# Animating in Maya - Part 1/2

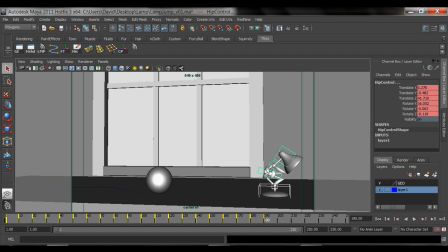[16:45]
And then more of this squash. So he just hit the ground, he has that momentum, and then he's really like squashing down right here. So let's rotate this down and rotate his head down.
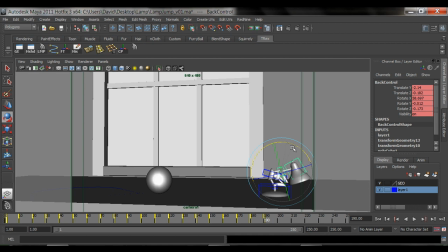[17:00]
This is like his neck. So he's like boom, hit the ground, boom. Now we still don't know because of the timing, so I can always adjust the poses a little later on.
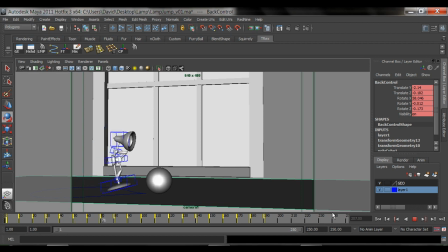[17:16]
So I hit play on this. So right now it's moving really slow because our timing has not been adjusted, but you can see that our poses are working, you know, fairly okay-ish. Now we won't really know until we adjust, like I said, the timing,
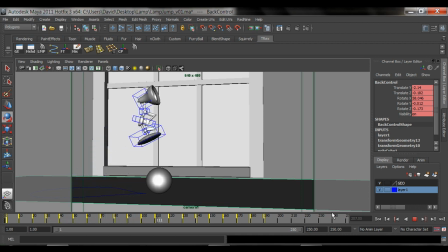[17:35]
and then after that we can go back and adjust and polish the poses so that it works well. So again, select all your controllers, frame 200, hit S to set a keyframe,
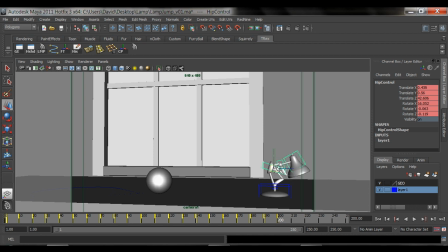[17:49]
and let's move him up. Now he's starting to become more normal now. So he's like, alright, I'm done. I hit the ground, now I'm standing up here.
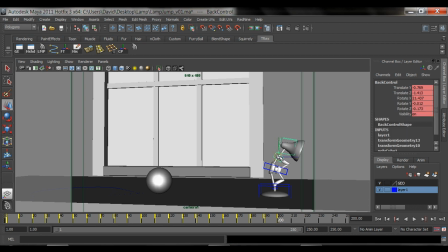[18:06]
And that was awesome. I just jumped over a ball. Well, not over, just trampolined off of a ball. So, you know, there he goes. Boom. Boom. And then maybe 120. You know, he doesn't just come up and stop.
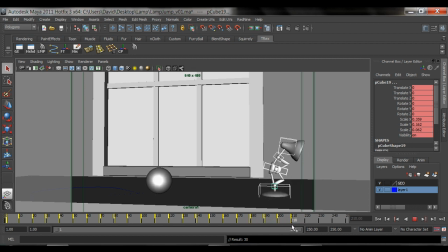[18:25]
You know, he comes up, and because, you know, he has to ease into a stop. You want to keep him moving. He's still alive here. So let's move this up a little bit, and again let's move this up some more
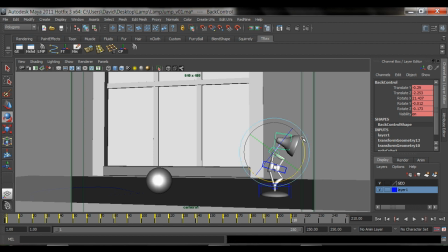[18:42]
and back, and then maybe, you know, push the neck up and then the head slightly down. So if I go to back to 200 and then up, so you can see him, he hits the ground and he slowly comes up.
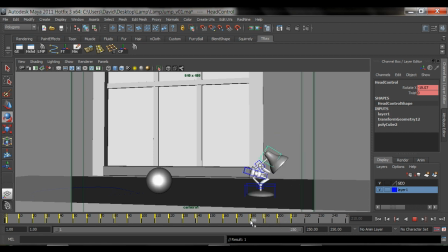So something like that. Let's hit play. And I can always, you know, keep the bottom moving. He still has momentum.
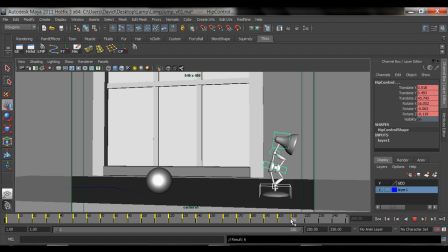[19:22]
So if I go to frame 210, he's going to move back because I haven't moved this forward. So again, using the left and right greater than symbols, you can adjust for this.
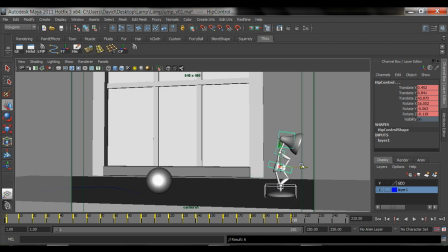[19:41]
Move this guy back. There. Now let's take a look at that. And I think that's good enough for this tutorial. I'm not going to add more animation. I just want to show you how I add my poses.
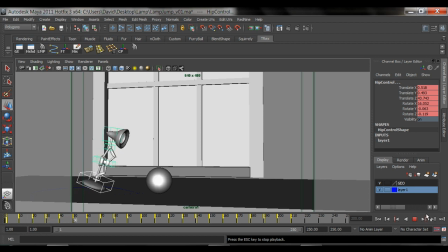[20:00]
Now let's go ahead and adjust the timing.